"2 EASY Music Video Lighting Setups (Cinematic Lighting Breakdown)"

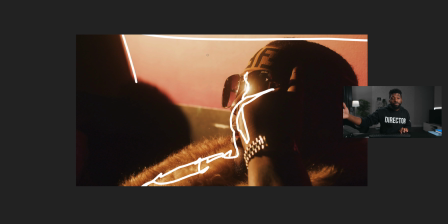It's a very harsh light because if I were to add a diffuser to this light, it wouldn't have the sharp edges, which I liked. So I basically just decided to shoot that off to the side and get that far key light on our subject over here.
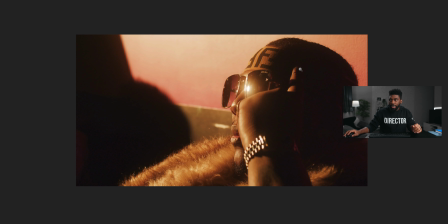All right, so we shaped that light, basically our key light, and I decided to shoot from the shadow side of the shot. But one other thing that I decided to do to get some more movement and some more interesting
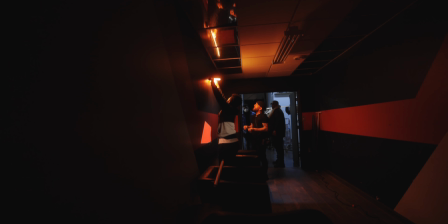looks into this particular scene was add in some flash and tube lights. And these flash and tube lights are from Nanlite, I believe.
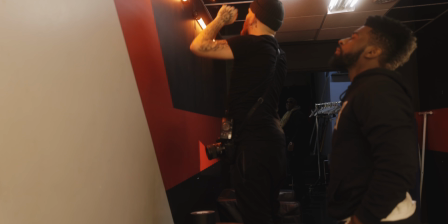But I also created a tutorial on how to create tube lights like this that you can just go pick up from Lowe's.
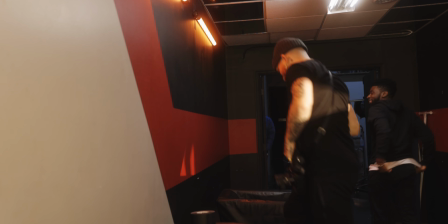So if you want to check that out, just click up above. It'll be up there somewhere.
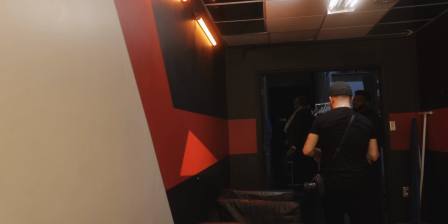And I've actually replicated this look using those exact same Lowe's lights that I showed you guys how to create in that video that I linked up above. I used it in this music video right here. And just off of camera, I got Tino and I got my wife.
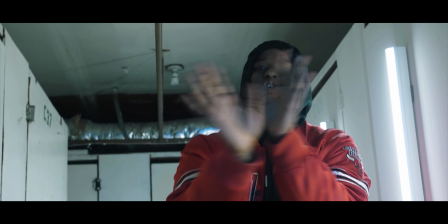They have the lights plugged into like an extension cable, and they're just flickering the lights on and off.
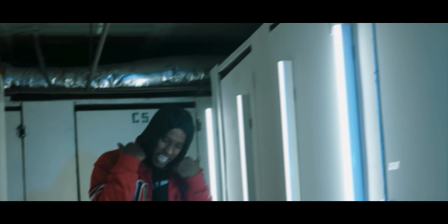And you can get the exact same look at a fraction of the cost if you don't want to go purchase those lights. And if you want to get color into them, all you have to do is wrap those tubes in the $5 gel plastic that I talked about in the other video.
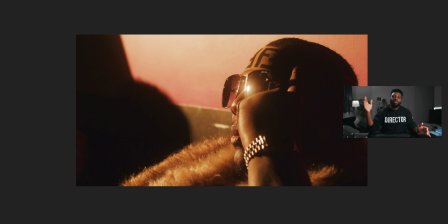So like I said, these looks are replicatable. I don't even know if that was the word. You replicate these looks with cheaper lights. All right, don't feel the need to get the expensive ones we can't afford. With the tubes, we have those mounted just right above our subjects, and I decided to place one over each of the
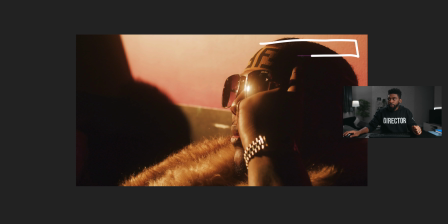subjects, and you know, they're flashing at a random rate. So every now and then you'll see red come into the frame. and it'll flash, and it's completely random, but it adds a little bit more of an interesting look into the scene that we're looking at right here.
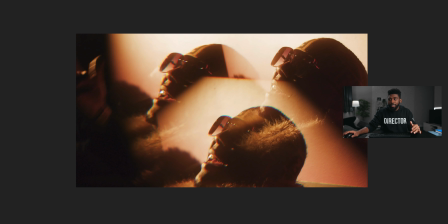That's basically it. That's the whole lighting setup.
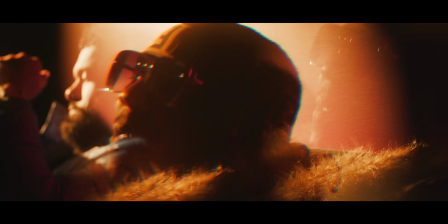Throughout some of the performance scenes in the edit, you'll see this really cool effect, and this is also another glass overlay from Cinepacks.
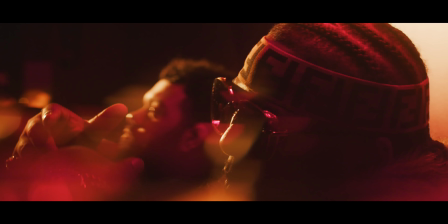You can replicate this look by getting just like a kaleidoscope off of Amazon if you don't have the money to purchase something like this.
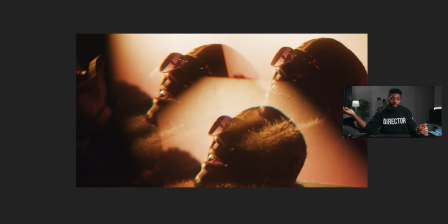I don't think this is expensive. Then again, I don't really know what the price is, but it's cool. This is a cool look that we were going for. Creative Ryan wanted to test these out on the set, so we did it, and we came up with some really cool looks. The things that I really like about this kaleidoscope though is I really like if you pay attention right here, you get like a slight RGB split on the edges, which is really cool.
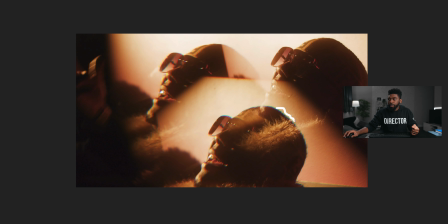I like that color fringing that you get on this, on like these edges right here. It looks tight. So this is the actual shot up here in the right, and then these are the effects from the actual filter. It looks really cool. So that's basically our lighting setup. Super simple.
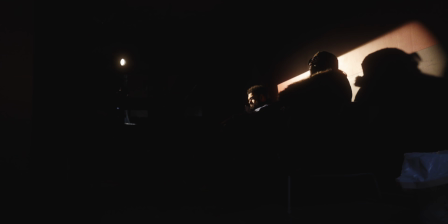Might look more complex than it actually is, but it's just that same spotlight mount coming in from the side, and me deciding to shoot on the shadow side to get some dramatics and get some depth into the shots.
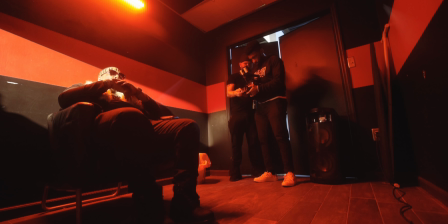And then we got those tubes over our head kind of flashing. Now the next scene that I want to look at is this scene right here.
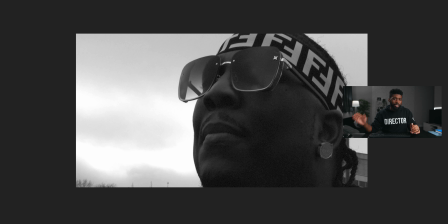Now this is a super simple scene. Throughout this music video and throughout the behind the scenes, you guys will see whenever that does this come out, we got a lot of vintage footage.
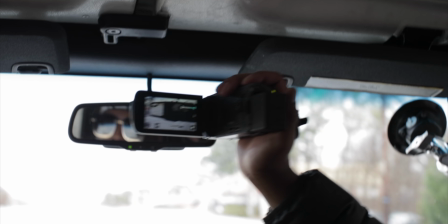This is from an old school Canon camcorder that Creative Ryan has had for a long time, used it for a lot of stuff.
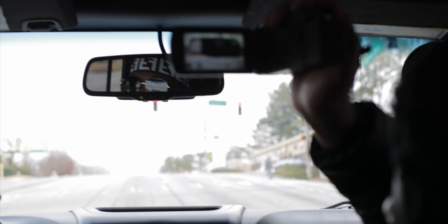I think he actually lets his son film stuff on it, which is really cool, but I don't know the specific model.
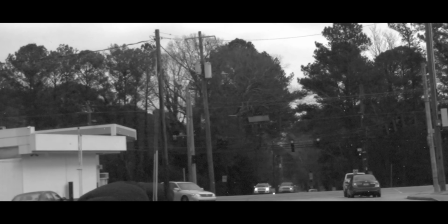I'll make sure to hit him up, and if I do get it, I'll link it down in the description so you guys can check this out if you want to.
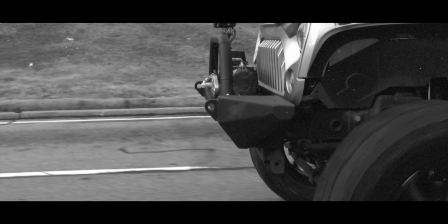We used the camcorder to get this vintage effect and this vintage vibe, and in post, I just roughed it up, added some grain to it.
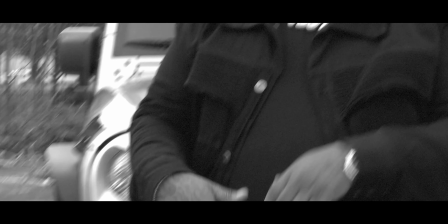I also adjusted the frame rate a little bit so it has like that laggy film look to it.
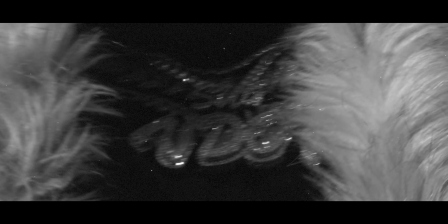But throughout the edit, you guys can see right here, I got some really cool film burns in the shot too, which kind of add and tie the entire edit together.
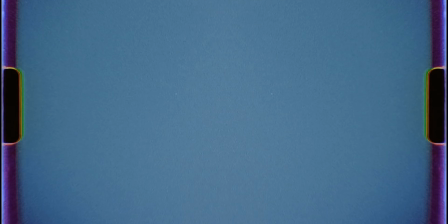And I got these film burns from Storyblocks, which is the sponsor of today's video.
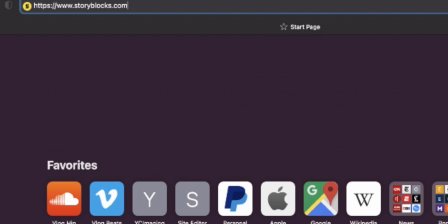It's super simple to get this look. All you have to do is go to Storyblocks, search up film burns,
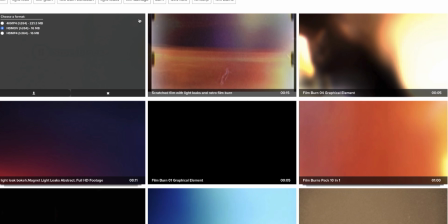download whichever one that you think looks cool, and then you place it over top of the transition of the cut between the two clips.